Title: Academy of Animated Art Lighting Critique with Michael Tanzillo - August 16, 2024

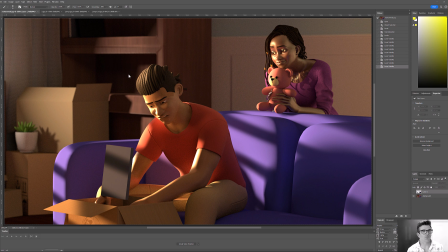[0:00]
Hello, friends, and welcome to your lighting critique. We have two submissions on this Wednesday afternoon.
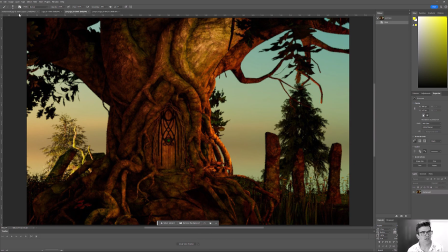[0:05]
We have Mohammad and Jenty. So let us get into it.
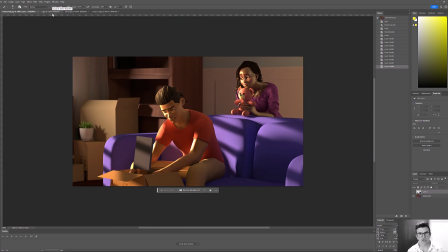[0:10]
So, Mohammad, good updates from here. We're going to get these two loaded up.
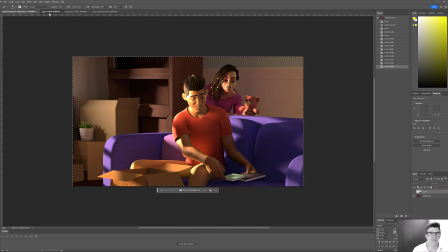[0:15]
Making some nice progress on both of these. I think so.
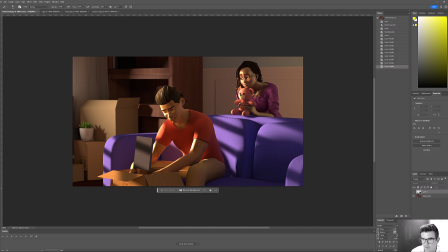[0:21]
First off, I think that you really good job of hitting the note on the specularity on the skin. Her shaping is looking great. It's just a little bit too strong now, so now we can kind of peel it back a little bit. And I think that, but I think it's about halfway between what you had before and what you had now.
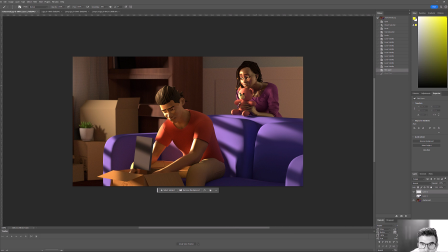[0:38]
Now, do you see how, and because this gives us really good structure, do you see how we're picking up shapes in here and kind of this triangle here and then extra highlights and just more nuanced detail into her skin tones?
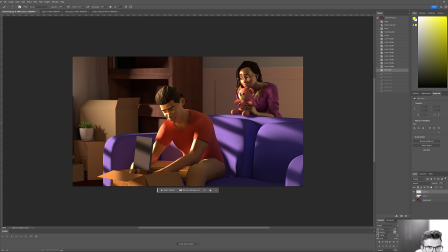[0:51]
And that's really great. I'd like to see more of that on him. Because right now there's still just kind of broad shapes and like a weird hard line there. I'm not quite sure what that is, but reducing the value of it, but everything that you did to get to this point is really good. It's just a matter of getting that on him.
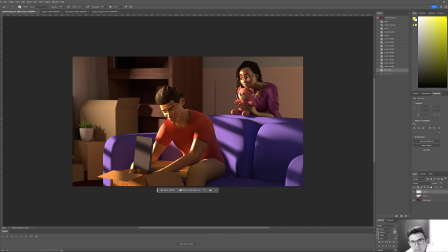[1:10]
Now, one thing about it is, I'm actually just seeing this now, a lot of hard shadows down here by your neck. So it's going to be a matter of balancing that out in terms of, it would basically be you got to figure out a way to,
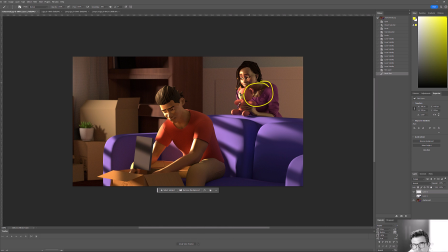[1:27]
it might involve increasing the radius of the light to get it to not be so sharp, but the bigger one is making sure that that light is not emitting diffuse value, that it's only emitting specular value. That will help that out a lot too, because then that'll just make all the diffuse light go away, and it'll just be, and then maybe tying it into her skin.
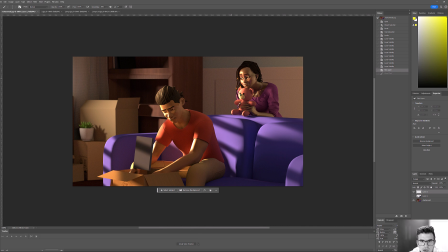[1:47]
The only thing that's complicated is the position of the light in this. And with her hair, you're just going to get more harder lines. And it might just be a matter of, you might just want to light linking it directly to her skin because it's not actually influencing her hair too much. So that would just be that there. All right, and then in terms of the couch, good job with the color.
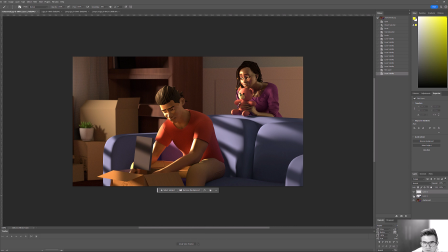[2:06]
I would actually shift it slightly. So I did this version of it. I would just desaturate it and push it a little bit more blue, just to kind of keep it on the same color palette as the rest of the scene, but not matching too closely to her shirt color, and just kind of pushing that down.
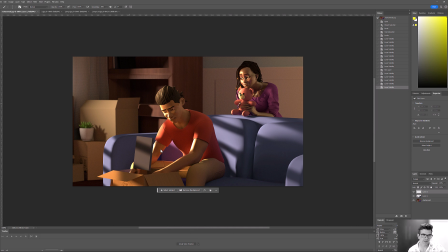[2:24]
I think that serves the same purpose of allowing the character here to pop with toning it down. I'll just reduce the saturation because where it is now is the most saturated part of the image.
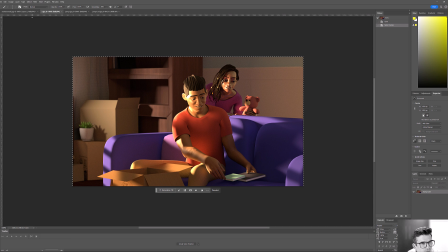[2:37]
You can see it there. All right, and then.
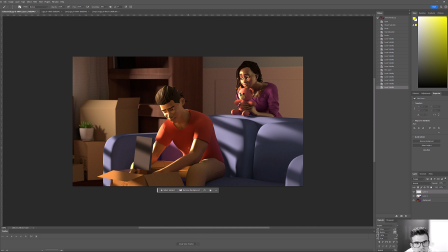[2:47]
Sorry, just thinking here. I think the key light on the character is a little bit too strong. We're kind of sizzling out at a couple of those points, getting a little bit
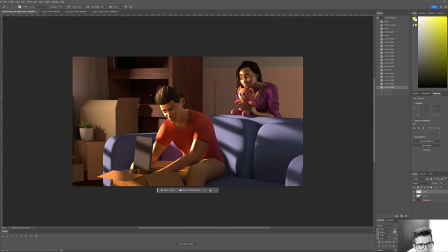[3:07]
blown out. So I just want to roll that back down. The other thing too, and just to give this a try. If you're ever in a room with a wooden floor on a bright sunny day, pay attention to how much light is bouncing back up on them.
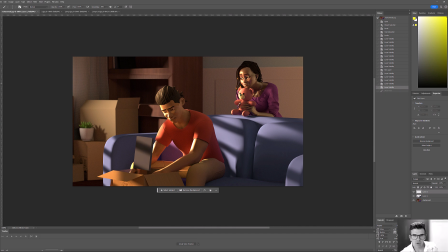[3:24]
I'm just wondering if there isn't more opportunity in both the characters and more specifically this background here to get some more bounce light up in there. Also, even if you have to fake it in, let's get some contact shadow between this bookcase and the wall there. It feels like there's just a kind of a hard line back there, and
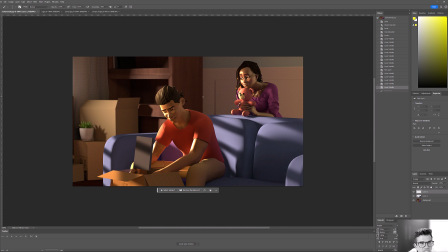I was thinking, so double check me on this, but one of the things about I was trying to figure out, there's something about this bookcase that didn't feel quite right to me, and I think it's the wood grain on this side.